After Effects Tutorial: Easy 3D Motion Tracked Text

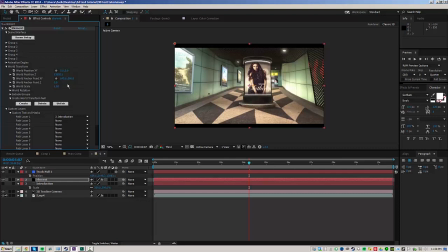[4:08]
So you can see obviously it got a lot smaller at first, but I'm going to go ahead and scale that up a lot. And you're going to want to change the X and Y position to whatever you want it to be.
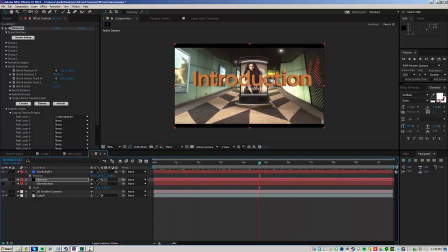[4:20]
So now you've got that text right in there. And you can even bring it up closer to the camera, maybe a little bit smaller if you want like more of a parallax effect.
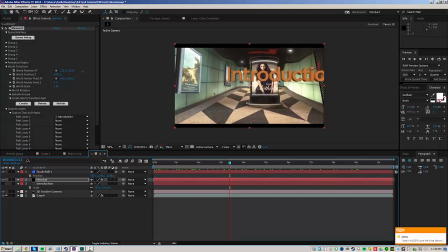[4:29]
Or whatever. This is probably good. Let me go ahead and just move it down a little bit. Alright, so there you go. That's the way to set up this really easy text. And let me just show you some tricks to make it look a little bit better.
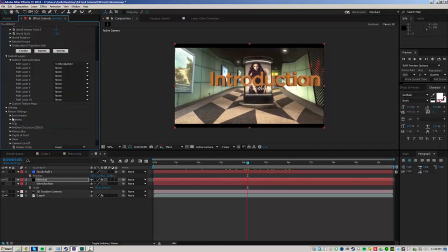[4:41]
So let's go ahead and go into the render settings. Let's hit up ambient occlusion. Make sure you turn that on, especially if you have a lot of bevel. You can increase the intensity a little bit and maybe the samples a little bit too. It just adds a lot of realistic shadow to areas that are close together on your model.
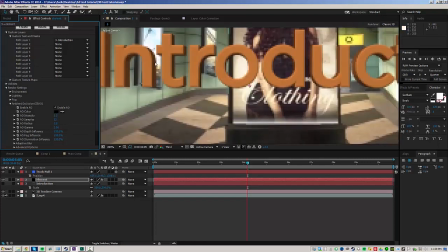[5:00]
So like maybe in this N area right here, it'll be like more shadowy. It just looks more realistic.
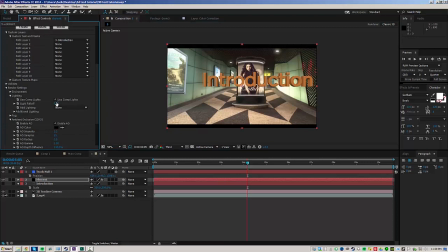[5:05]
So the next thing you want to do is under the lighting tab, you want to, you can check use the comp lights and you can add your own lights if you want. I might be doing that a little bit in this, but a really easy and quick way to add a lot of like style to your text is to use one of these presets.
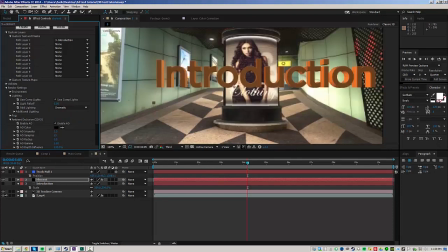[5:20]
So if I hit up like dramatic, for example, you can see already what that does to your text.
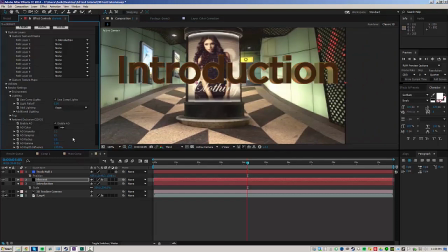[5:25]
You know, maybe stylized, or this part you really want to fit the style of your cinematic. So this one actually might be a good one. It's aqua. It has a lot of like blue green, which fits the wall of this, but it's also a little bit dark for me. So I'm probably going to pick like product, perhaps.
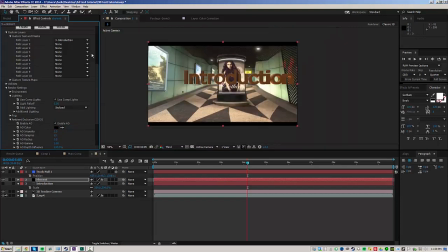[5:45]
You know, let me just go ahead and go with stylized. What I'm going to do is go to layer, new light, and add a point light.
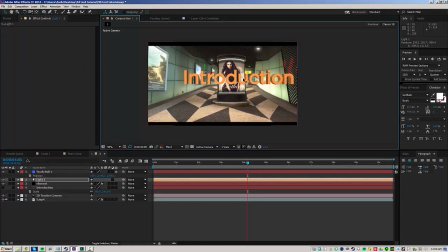[5:55]
And I'm just going to bring it forward on the Z axis a bit and maybe a little to the left here. And I'm going to select the light layer, press AA to open up its settings,
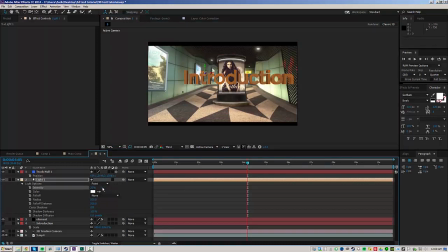[6:04]
and maybe change the intensity to 25%, or, you know, maybe 33. Just to bring it down a little bit. You don't want to expose your text. And I'm going to change the color to one of these greens here.
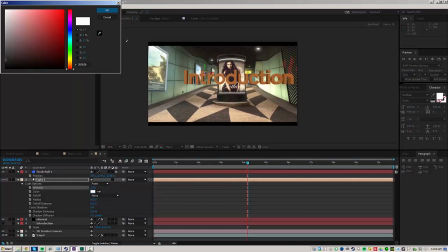[6:18]
From the wall, because that's, you know, it's realistic, you know, it's part of the environment, so it makes it look better. And I might increase the intensity actually a little bit. You know, actually I'm gonna pick my own green, because these greens aren't really doing too much for me.
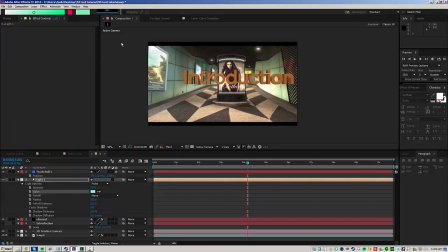[6:33]
So let me just like pick my own like blue green here, and you can see that really helps a lot. Let me turn it off and turn it back on. It really like makes the text look like it's there in the scene. Let me turn the intensity down just a touch, maybe 25%.
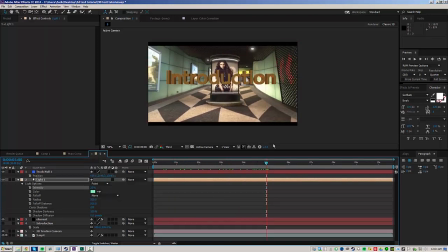[6:53]
Alright, cool. So then there are other couple of tricks that you can do to your cinematic itself to make it look a lot better. One of those that I like to do is depth of field and, you know, dynamic light rays. Since there's no really sky exposed in this shot, I'm not really going to go over light rays. I'll probably do it in another video or something, but I can go over depth of field because this is a pretty good one to do it on.
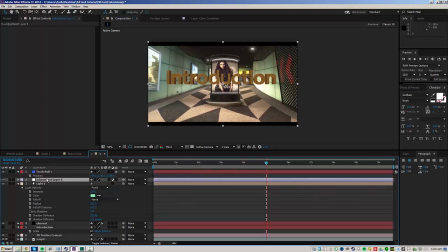[7:12]
So I'm going to go ahead and make a new adjustment layer and call it depth of field, or DOF for short.
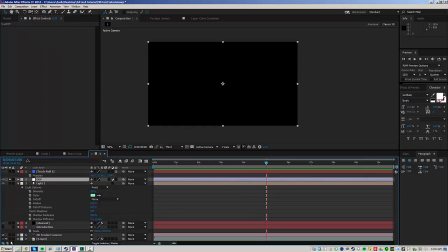[7:17]
I'm going to go ahead and solo it along with our cinematic and turn the audio off with cinematic.
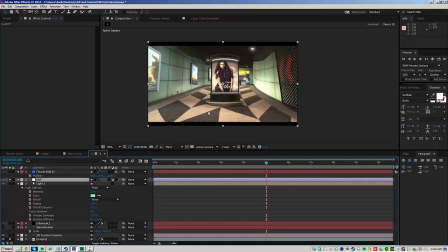[7:22]
So once I have these two layers soloed, I can just go ahead and zoom in here a little bit and grab our pen tool.
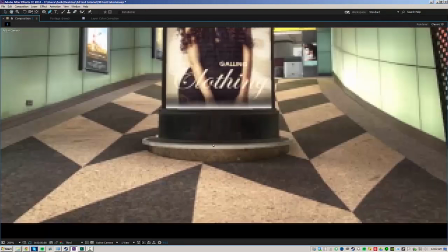[7:29]
And I'm just gonna rotoscope this little billboard thing,
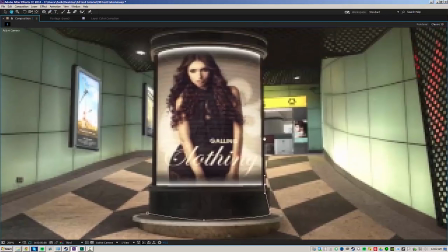[7:36]
because this is one of those things that stands out from the natural progression of the depth down the hallway.
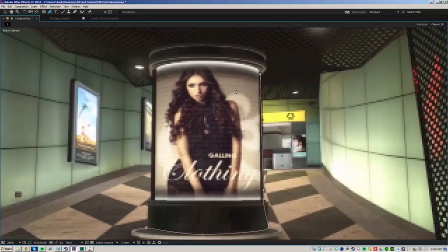[7:42]
You know, it gets farther away down the hallway, but this thing is kind of sticking up in the way. So let me just like solo this out just really quick.
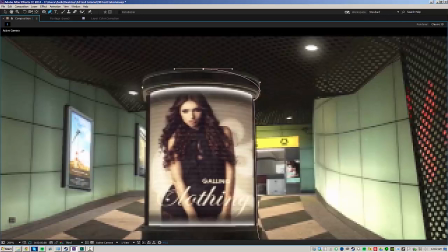[7:49]
It's pretty easy. I'm just gonna do a basic job.
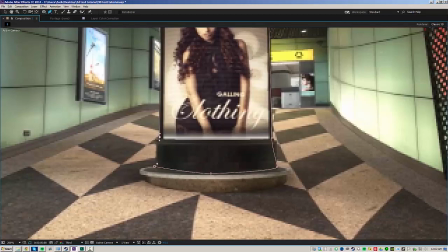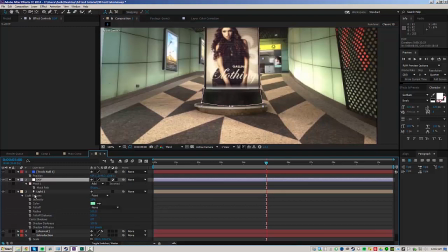[7:57]
So once you've done that, select your adjustment layer, press M to get your mask path, and keyframe it where it's in the right spot.
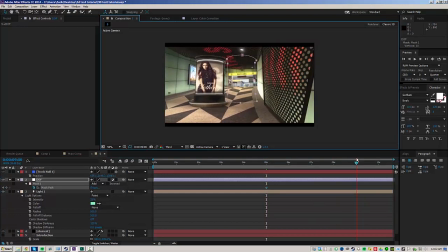[8:06]
And then let's move towards the end here, and it stops moving right about there. I'm gonna actually trim up the composition really quick too.